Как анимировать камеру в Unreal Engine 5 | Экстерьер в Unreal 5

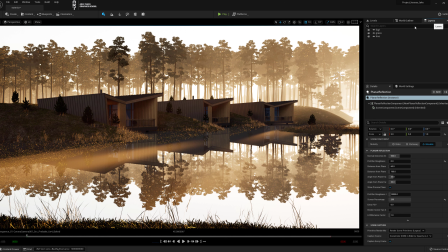Анимируем камеру внутри Unreal. Переходим в Layers. Если у вас лейеров нету, то перейдем в Windows. И здесь есть галочка Layers. Вот вы когда галочку поставите, появится эта вкладка.
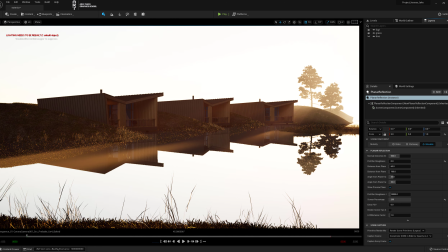Скрываем 3. Это этот слой с самым большим количеством объектов.
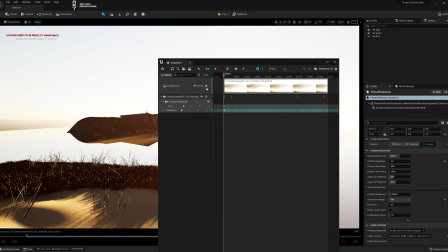Начинает Unreal быстрее работать без этого слоя. Выходим из камеры. Подлетаем ближе к домикам.
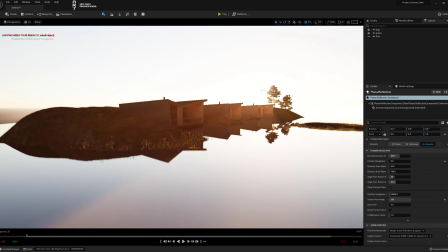И сейчас будем ставить композицию кадра. И после этого создадим камеру.
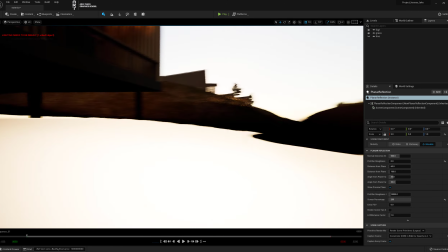Выставляем та композицию, чтобы кадр был наиболее интересен.
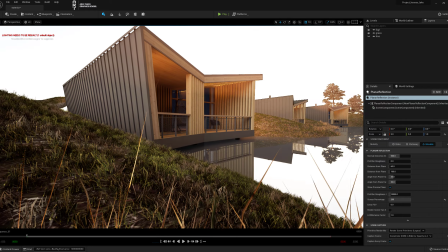Как я говорил ранее, необходимо на постановку кадра, на красивую композицию потратить,
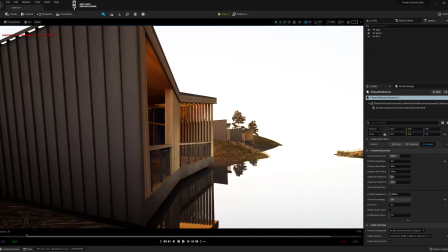инвестировать достаточно времени для того, чтобы картинка смотрелась эффектно.
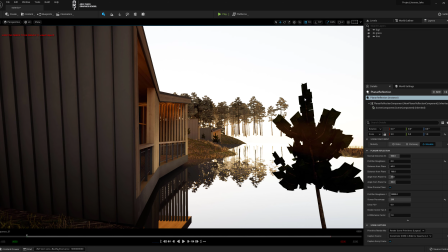Поиск композиции может занимать много времени, но это необходимо сделать.
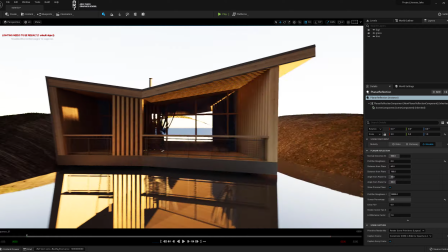Когда нашли общую композицию, включайте спрятанные слои и уточняйте положение камеры.
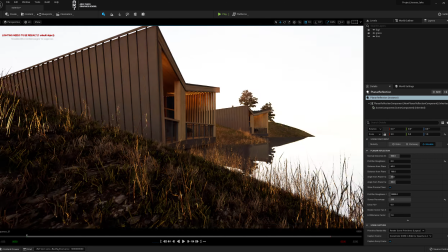Для поиска общих кадров выключайте тяжелые слои, продолжайте вращаться вокруг объектов в поисках интересных кадров.
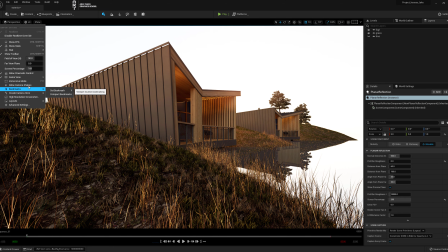Найдя нужный кадр, нажимаем на бургер, переходим в Create Camera Here, Sign Camera Actor.
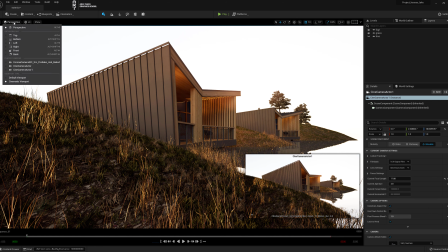Теперь нужно перейти на камеру, нажимаем на перспектив и выбираем ту камеру, которую только что создали.
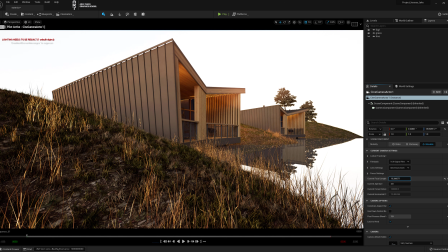Все, камера зафиксирована. И изменяя current focal lens, будет линза становиться уже либо шире. Сейчас ничего не происходит, хотя камера у нас выбрана. Я изменяю параметры, но ничего не происходит.
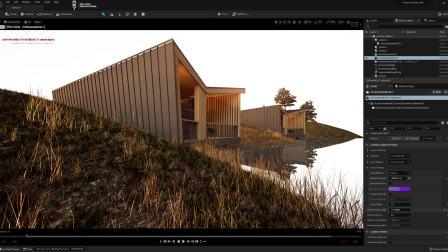Это явно глюк, поэтому нам нужно закрыть Unreal с сохранением и заново его открыть. Вот вы видите, что я меняю значение, но ничего не происходит. Сохраняемся, закрываем, открываем заново проект.
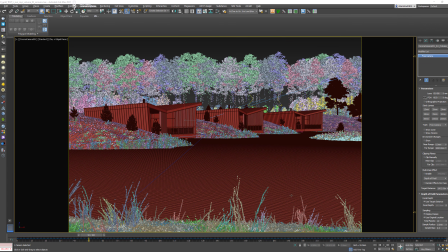Хоть и Unreal очень стабильная программа по сравнению с тем же 3D Max, зависит, конечно, от вашей видеокарты, но все равно сбоит.
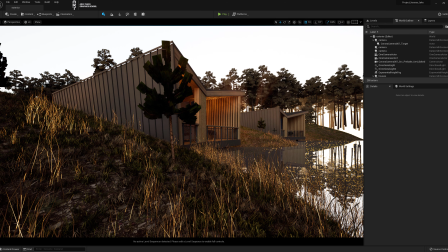Так что, если при каких-то глюках вы уверены, что делаете все правильно, просто перезагрузите программу.
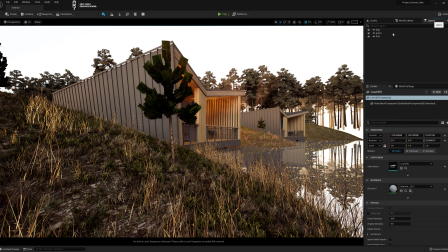Переходим в лейеры, выключаем деревья и, перейдя на созданную недавно, только что на созданную камеру,
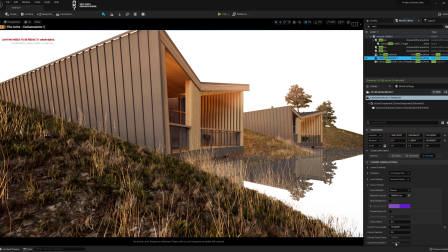в World Outliner вбиваем ее название, переходим на нее и, меняя параметры, мы видим, что сейчас все нормально работает.
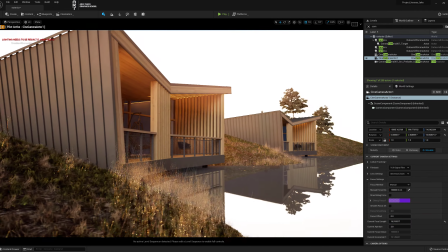В процессе работы я постоянно уточняю положение камеры. Вот и сейчас я решил ее опять сдвинуть.
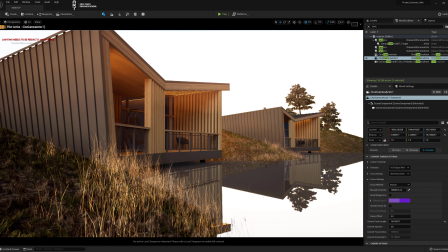И после этого, когда уже уверен, практически уверен в положении камеры,
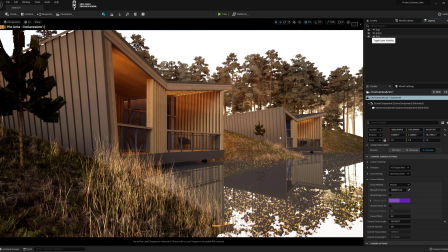включаю деревья и смотрю, что вот справа есть такая прореха, которую бы неплохо закрыть.
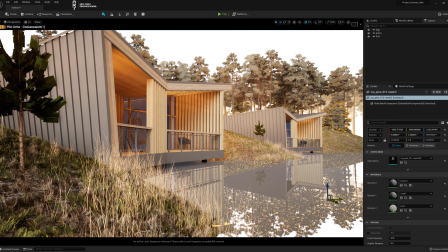Выбираю дерево рядом стоящее и копирую его. Ставя рядом, закрываю щель, уточняю положение. На мой взгляд, сразу становится лучше композиция. По оси Z я вобью 0 и буду продолжать двигать так,
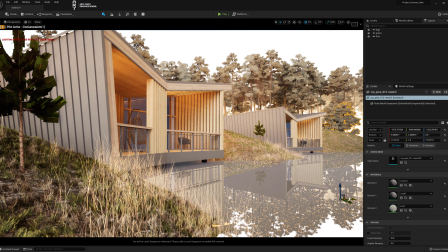чтобы выглядело интересно и чтобы не было там много света, потому что справа сразу контрастность появляется за счет открытого места, откуда бьет сильный свет, отвлекая внимание. А у нас главные объекты — это домики.
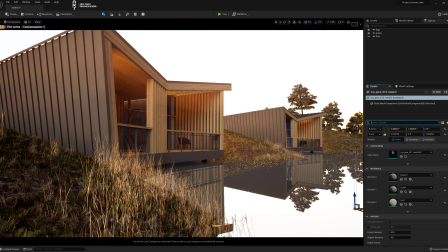Композиция настроена, можно выключить деревья, перейти в Vault Outliner, выбрать нужную камеру, та, которая сейчас активная. И здесь Manual Focus Distance, взяв пипетку, щелкаем на том объекте, на котором хотим сфокусироваться.
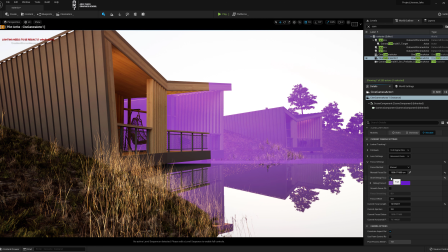Включив Draw Debug Focus, будем видеть, где у нас на самом деле радиус фокусировки.
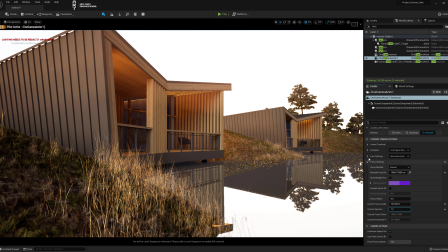При понижении параметра Current Aperture будет усиливаться фокус, но он ограничен значением Min F-Stop в Lens Settings. Поэтому это значение Min Stop уменьшаем, и в Current Aperture мы сразу можем понизить значение.
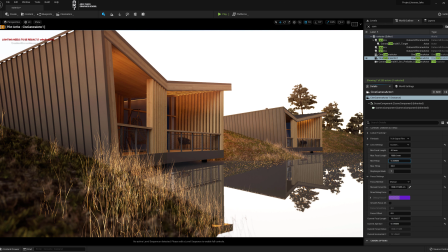Min Stop еще меньше ставим, и тут же Current Aperture будет доступно значение меньше. Можно отобразить деревья, переходим в слои, нажимаем на глазик напротив деревьев и видим.
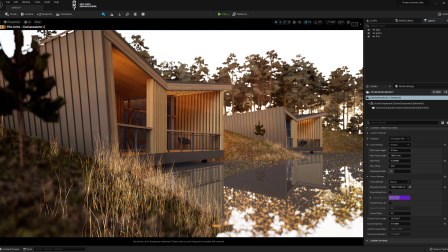Теперь более явно видно влияние фокуса. Фокус не работает на Transparent материалах. Этот материал я позже заменю. И Current Aperture ставлю 2, потому что 0.4 это слишком большое значение.
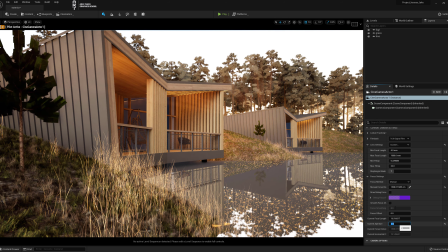Это значение делает картинку кукольной.